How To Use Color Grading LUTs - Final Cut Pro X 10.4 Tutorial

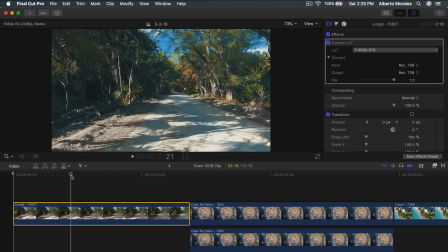[4:16]
However, like I said, not all LUTs look good on all videos, and certain LUTs look good on some videos, but not all. So you have to play around with the LUTs and stuff and with your type of video and what's in the video itself.
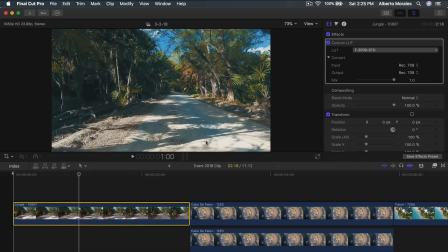[4:31]
So since it's in the jungle and there's a lot of highlights, it kind of makes it dark, like if you're filming at night. So we're not going to do this one because it doesn't really work with the footage. So we can do the second one, which is a log.
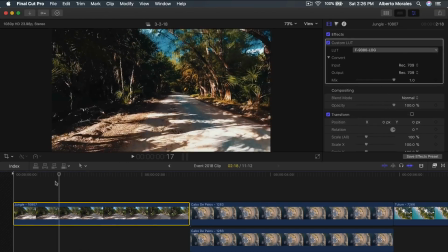[4:42]
This one looks a little bit better. It's a little bit more contrasty. It's a little bit darker.
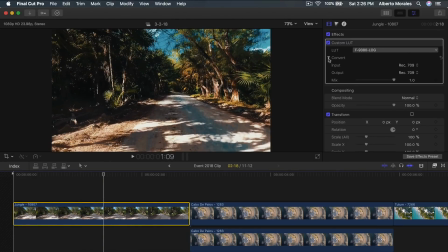[4:48]
Now, when you guys are adding the LUTs, you want to make sure that you go to here to convert, and you have an input and output. The input is what you guys are inputting. So our video right now, and most videos nowadays film in rec.709.
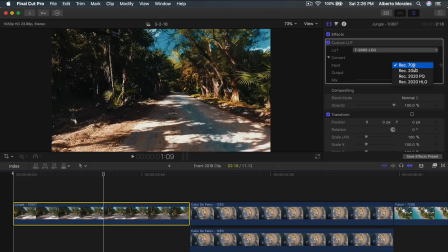[5:02]
And that's just like a standard I think it's like a color profile. So you can do certain ones if you filmed in that type of color profile. Now the output here is what you want to output it to.
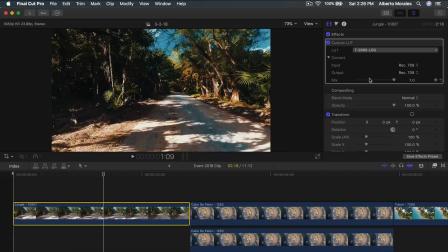[5:16]
You usually want to keep it to the same as you recorded it in. And then mix here, it can go ahead and adjust the strength of the LUT itself.
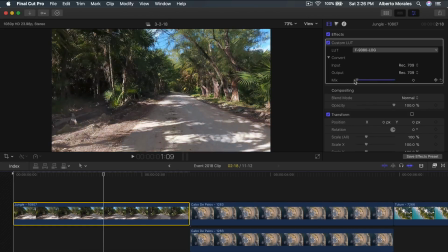[5:25]
So we can go ahead and go to zero, which has no LUT applied, and you can increase it gradually. So you can do maybe 65. I usually keep it around 60 to 1, which is 1 being the maximum, or 100%.
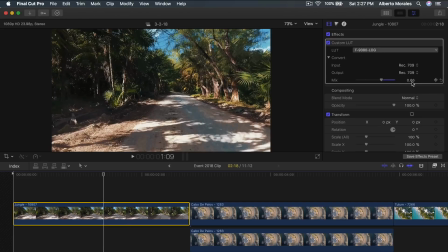[5:39]
So I would just leave everything just how it is. Just keep this at 0.65 or 60, whatever you want. So logs look pretty good with this footage. You can do standard.
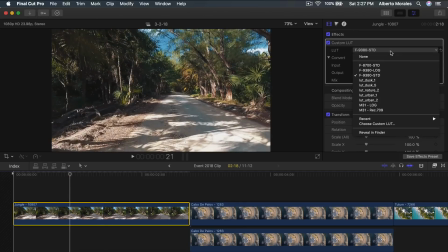[5:49]
Like I said, standard doesn't look very good with this video, but just cycle through each one and see which one looks best for your clip.
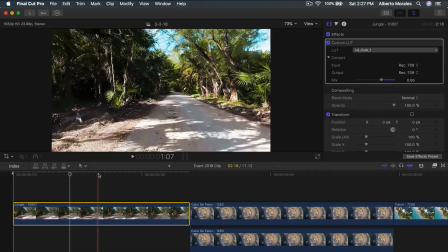[5:55]
So the LUT desk looks great on this video. However, it's too bright, and you can always adjust this here in the mix.
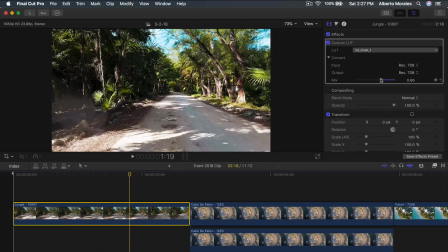[6:02]
However, when you are changing the mix here, you're only decreasing the strength of the LUT. You're not actually changing the brightness here. So you're going to have to go in into the color board or the color wheels and adjust that manually.
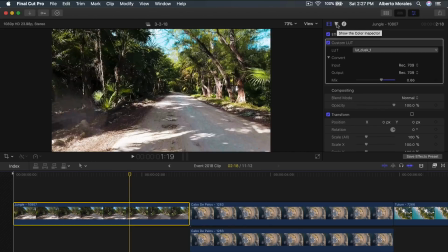[6:14]
But when you go to the color inspector and you change or add some color corrections, you are not editing the actual LUT, but the video itself. So it's a little bit tedious, but it works either way. So you can do LUT, the dusk one, you can do dusk 5, you can do nature.
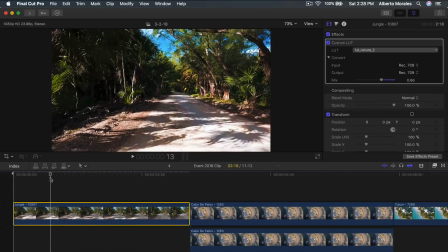[6:32]
Nature is really nice. It looks a little bit more natural, in my opinion.
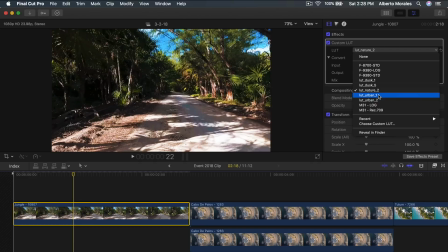[6:36]
It looks a little bit more cinematic, more of like a vlog film or a short film vlog or something like that.
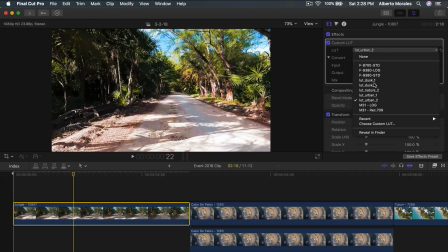[6:41]
You can do urban 1, urban 2, and my favorite one, which is the M31 log.
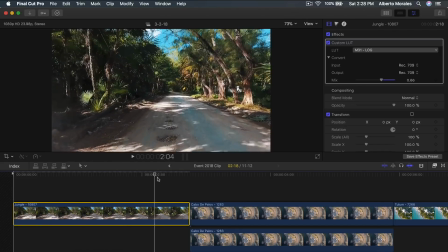[6:47]
And this one looks the most cinematic and the most realistic with its natural colors, in my opinion.
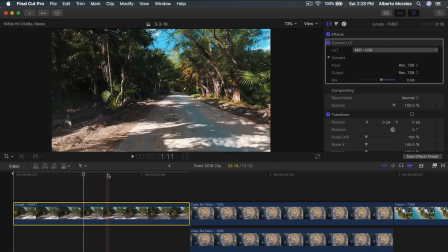[6:52]
So you can do a before and after. So you can see that it looks good, but we kind of want to make it a little bit brighter. And we can't do that in the mix.
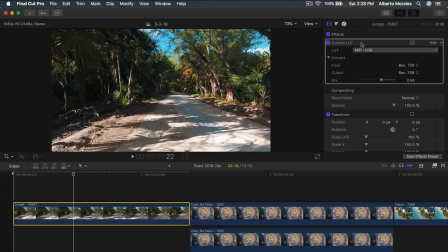[7:00]
You can increase it, but it just makes it more saturated. But we want to make it a little bit more, like I said, bright. So we're going to go into this right here, and we're going to add a color correction. So if you guys are running on an older version of Final Cut, you're going to have the original color board, which is totally fine. It's doable. Sometimes it's easier for people.
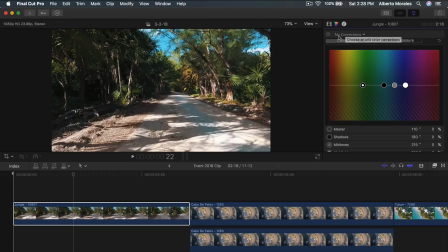[7:19]
But if you guys want to be more exact with your color corrections, you can go to the right to where it says no corrections and add. You can do go to the down arrow and go to add correction. You can do a color wheel, a color curve, or hue slash saturation curves.
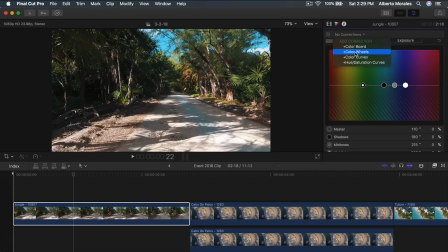[7:34]
So each one has its own pros and cons. However, I'm going to go with the color wheels. And here you can adjust the color. But this doesn't necessarily adjust the exposure. So we're going to have to go back to the color board, and we're going to go back to exposure here.
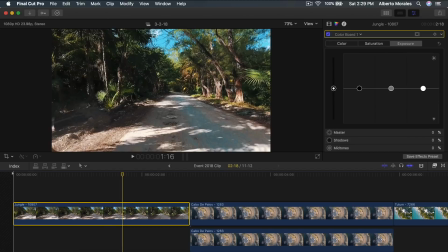[7:50]
So we only want to make this brighter but not affect the color itself. So just go to the saturation.
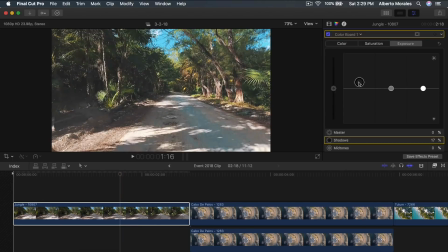[7:56]
Go to exposure, and you can increase the shadows. However, when you increase the shadows, you can tell that it's going to make it washed out.
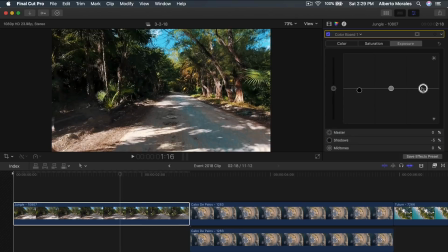[8:03]
So you can decrease it a little bit and increase the highlights here by, you can do a lot or a little bit. I'm going to do some around here. So now you can see before and after with the color correction applied.
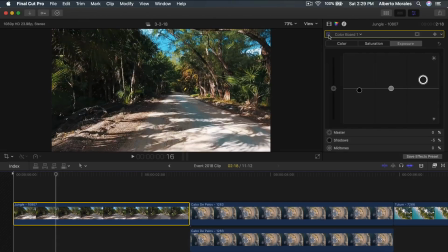[8:19]
And I think that looks, it makes it look a little bit more interesting and a lot more vibrant, if that makes sense.
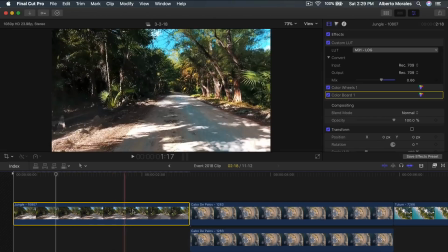[8:24]
So that's only the first clip.